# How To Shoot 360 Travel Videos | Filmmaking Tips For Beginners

In this video, I'm going to be giving you tips on shooting 360 travel videos.
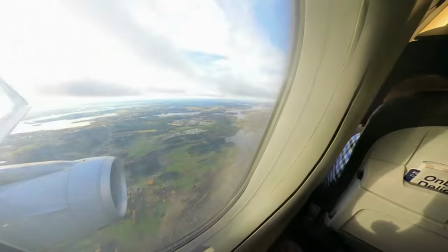Everything from how to shoot your footage, the best accessories, as well as tips on capturing unique and creative-looking angles. It's coming up. Hey everyone, Steve here from Learn Online Video, and today we're talking all about how to capture creative and unique-looking travel videos using a 360 camera.
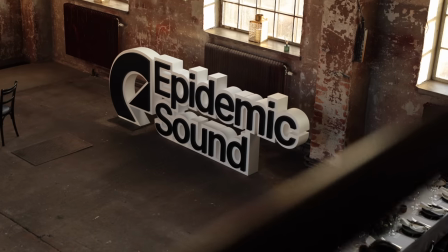Now, I recently flew out to Stockholm, Sweden for the Epidemic Sound Creators Summit, and this was my first YouTube networking event.
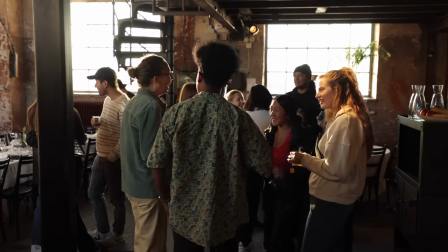I was really looking forward to exploring the city and meeting creators from all over the world. But I didn't want to be the guy staring through the lens of a camera the whole time. I didn't want a camera strapped around my neck. I didn't want to have to think about things like framing, composition, focus, exposure. But I did want to document the trip. And this is where a 360 camera comes in.
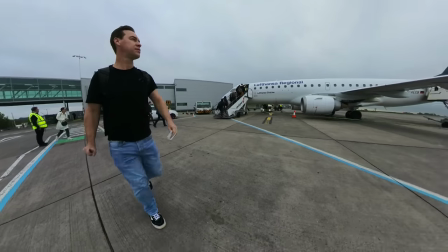These things are small, discreet, easy to travel with and make capturing your footage incredibly easy. So let me share with you some tips to help with your own travel videos when using a 360 camera.
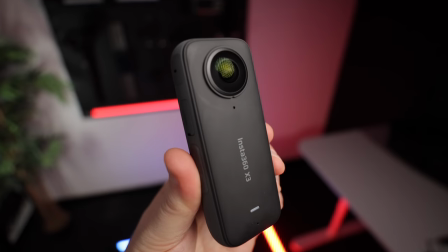Now the camera I used on this trip was the Insta360 X3.
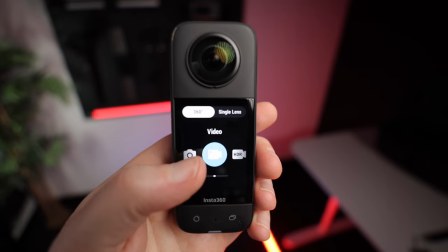This one's great because it shoots in 5.7K and it's got a nice big screen so you can easily change all the camera settings without having to connect it to your phone. Now you might already have a 360 camera or you might be looking to get one. If that's the case I will link some recommendations in the description below. Now there are four accessories which I think are almost crucial when it comes to shooting 360 travel videos. Number one, the invisible selfie stick. This will be magically erased from your shot and is great for capturing both yourself and your location.
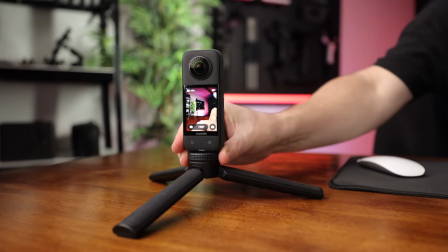Number two, a mini tripod. This will steadily hold both your camera and your invisible selfie stick.
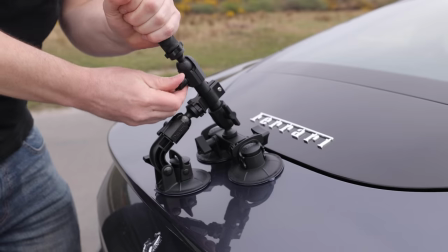Comes in really useful. Number three, a suction mount. This will allow you to attach your camera to just about any flat surface.
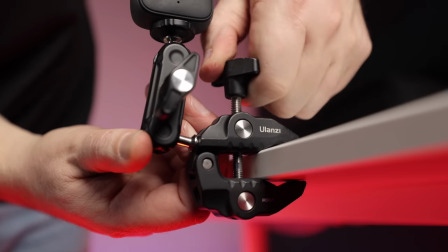And finally, number four, a clamp for whenever you can't find a nice flat surface to attach your camera to. Now, how you shoot your travel video and the footage you capture is entirely up to you. Do what works best for the story that you're trying to tell. For me, I wanted to capture shots not only off my destination, but also my journey to that destination.
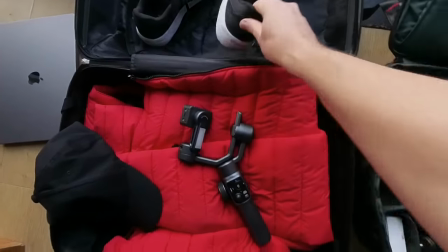You could, for example, capture a POV shot whilst you pack your suitcase, or you could capture a time lapse as you drive to the airport.
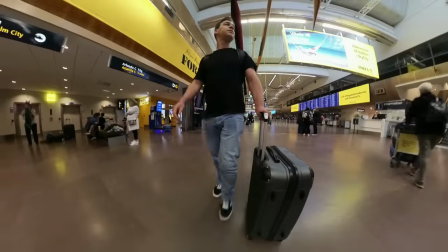The invisible selfie stick comes in very useful at the airport because it's easy to carry with your luggage and folds down nice and small when not in use.
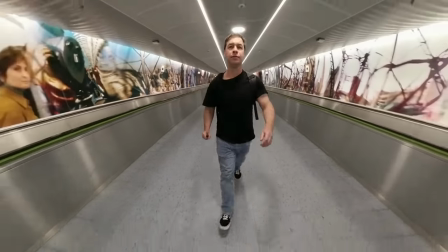It also allows you to capture shots as you walk through the airport from multiple different angles, and this gives you a good variety of footage to work with in the edit.
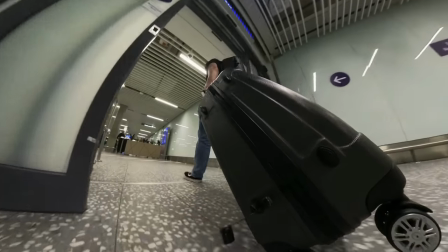Also try getting creative with your shots and angles, I clamped my camera to the bottom of my suitcase for this shot and sent it around the conveyor belt for this shot.
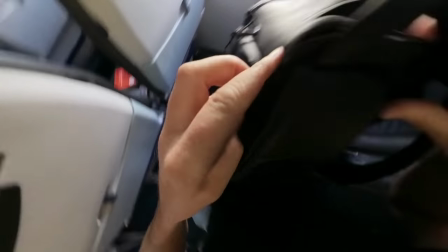Now once you've boarded the plane and taken your seat, don't feel like there's no longer anything to shoot, because there is literally a whole window of opportunity to take advantage of.
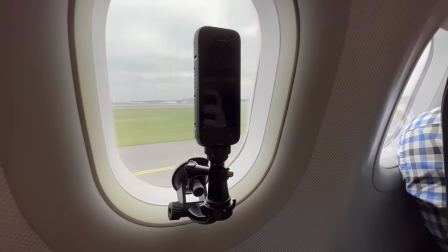This is where the suction mount comes in really useful, try shooting in time lapse mode as the plane takes off.
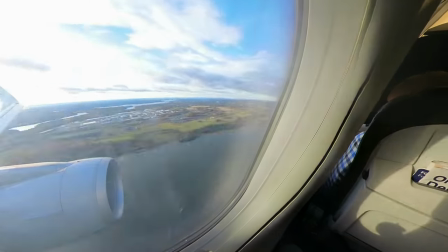This is a great way of adding more pace to your travel videos. If time lapses aren't your thing, then try shooting in real time.
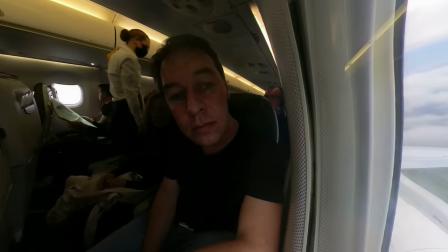Also experiment with your framing in the edit. The beauty of shooting in 360 is that you can point the camera wherever you like.
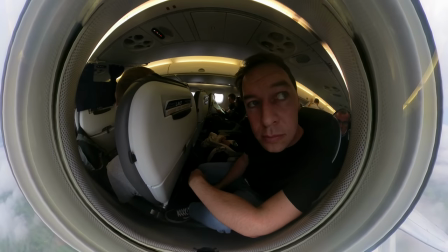You could point it towards you, you could zoom right out and get really creative, or you could turn the camera facing out the window. The possibilities are endless. Now this 360 camera comes with an app that has a ton of features and effects which makes shooting and editing your footage much easier.
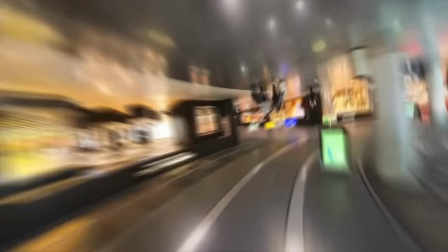For example, this shot here was captured by me simply walking around the airport. I just selected the Cinelapse feature in the app and the editing software did all the rest. I was also able to edit this on my phone whilst at the airport. So when you combine the 360 camera with the app, you get the ultimate power combo when it comes to travel videos.